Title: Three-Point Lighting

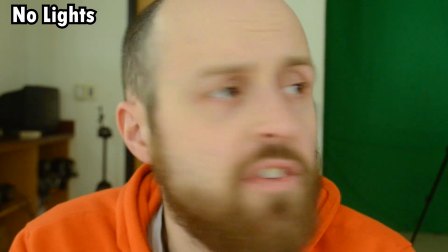0:00 All right, here's going to be shot number one. This is just the natural current lighting in the room.
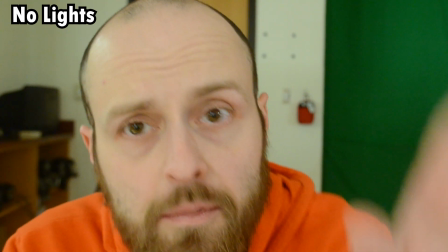0:05 It's daytime, so I'm getting some light from the windows, which are behind the camera,
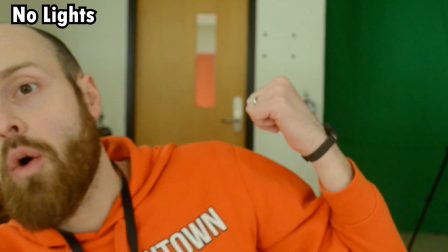0:11 plus some spilling light coming from the hallway, because that light's on, but every other light in this room is off.
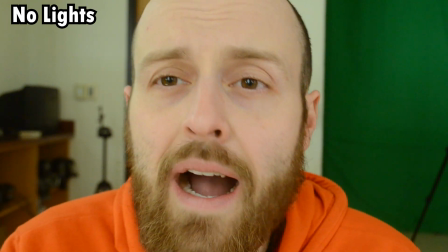0:16 The darker you can get this shot, sort of the more obvious everything's going to look here once you start adding your lights.
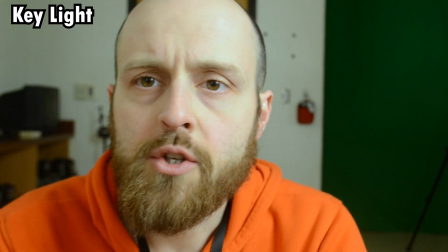0:22 So this is shot number one. All right, here's shot number two. I now have a key light, my main light.
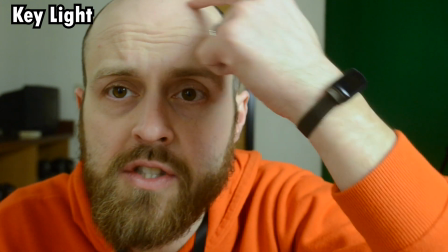0:28 It is over there, it's in that direction, kind of on an angle, and what you should see is this half of my face is fairly well lit.
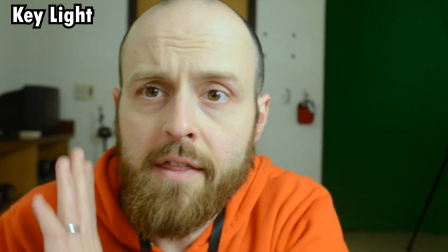0:36 You see some highlights there, some shiny stuff going on. This side of my face is a bit darker, a little more in shadow.
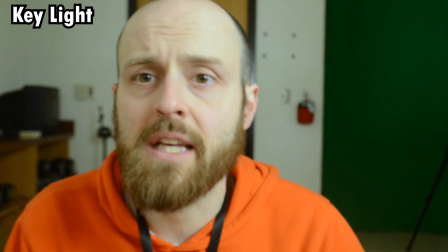0:42 It's not super severe because there's so much ambient light in the room, but it is noticeable compared to the previous shot.
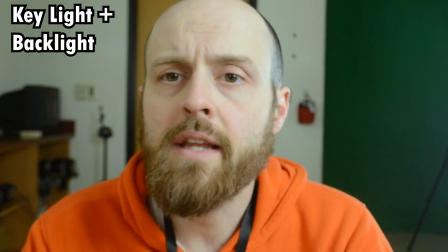0:48 If you don't believe me, rewind the video. All right, here's shot number three. This one now has the key light still, and there's a backlight.
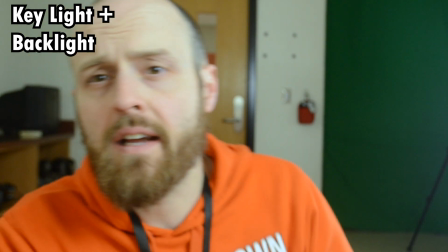0:55 It's directly over there. You can't see it exactly, obviously, because it's off camera, but that's where it is.
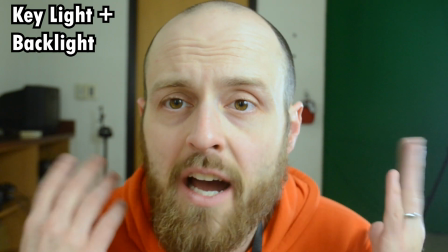1:00 And the point of this one is it's lighting up the back of me here.
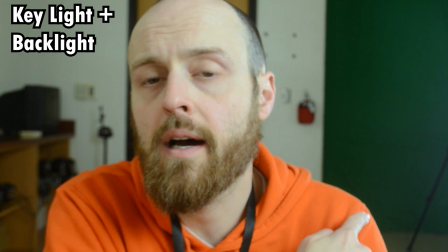1:04 And the point of that is it creates this like very sort of thin light outline, okay, around me.
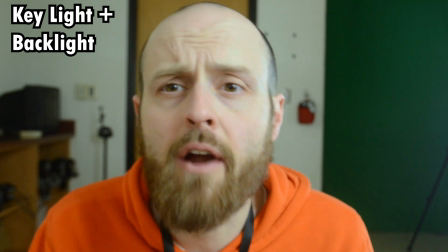1:12 And that just makes me pop off of the background a little better, because we're always trying to make sure that our actors,
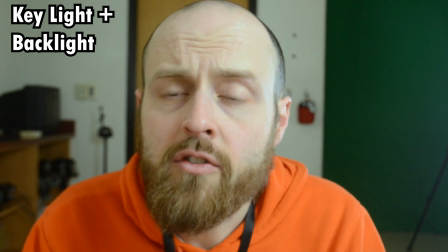1:18 our subjects, in whatever it is we're filming, don't just blend into the background. So we have a shallow depth of field here, so the background's a little blurry.
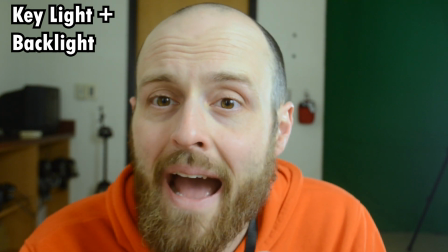1:26 That helps me pop out, because I'm not blurry, the background is. But the backlight creates this sort of rim effect around me that makes me pop a little more.
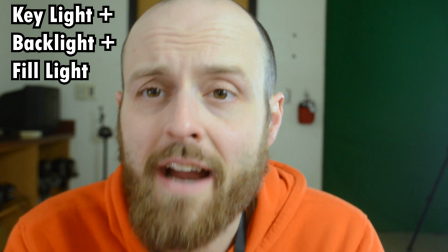1:34 And this is shot number four. This is the final shot, and we officially have 3-point lighting here.
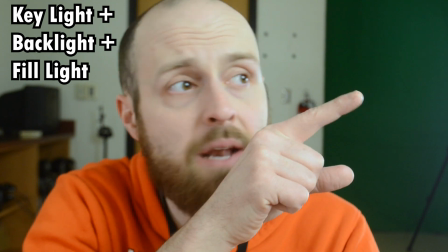1:38 There are 3 lights all going on to make this shot. We have the key light, the main one, which gives me most of my light, creates a little bit of shadow over here.
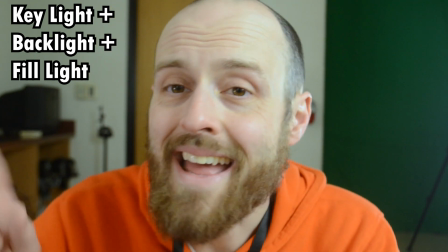1:46 Then we have our backlight, gives me that outline, that rim, makes me pop. And then over here, that way, we have what's called the fill light.
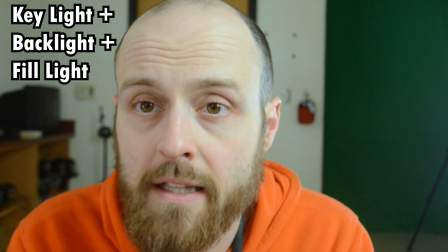1:54 And this is a less powerful light than your key light, because it's not as important, it's not as key to the whole thing.
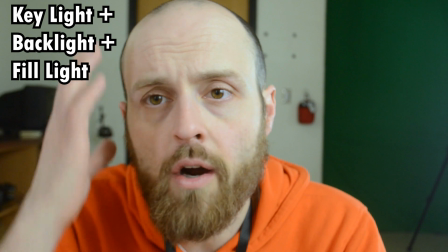2:00 But what it does is it makes those shadows, that dark part, not quite as severe.
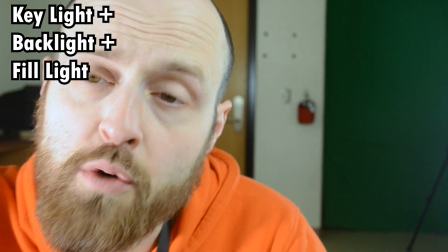2:05 And you can control that brightness. You know, I could turn this up. That's way too bright, because now that's brighter than my key light, so now this side of my face is brighter.
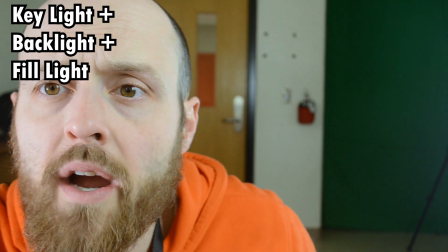2:14 But you just kind of adjust it so it's less bright, right? You still want to have that one part of the shot in shadow.
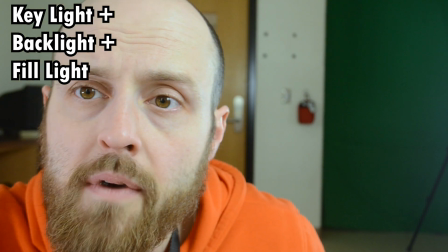2:20 There it is without it, much darker. And if I bump it back up, right, somewhere, I'm just kind of like lessening the severity of that shadow.
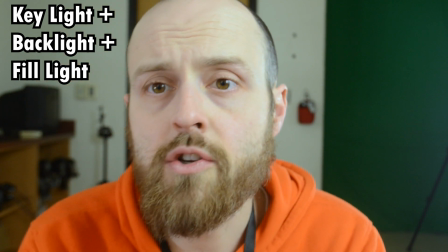2:27 So there's your 3-point lighting.
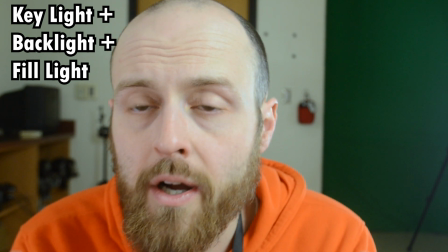2:29 I hope that you can see that this looks a lot brighter, a lot easier to look at, and a lot more professional than this.
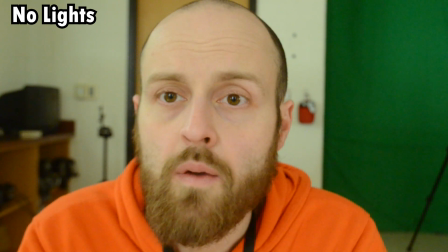2:37 There's everything with the lights off, just whatever light's spilling into the room. One more time, this is none of the lights, and this is 3-point lighting.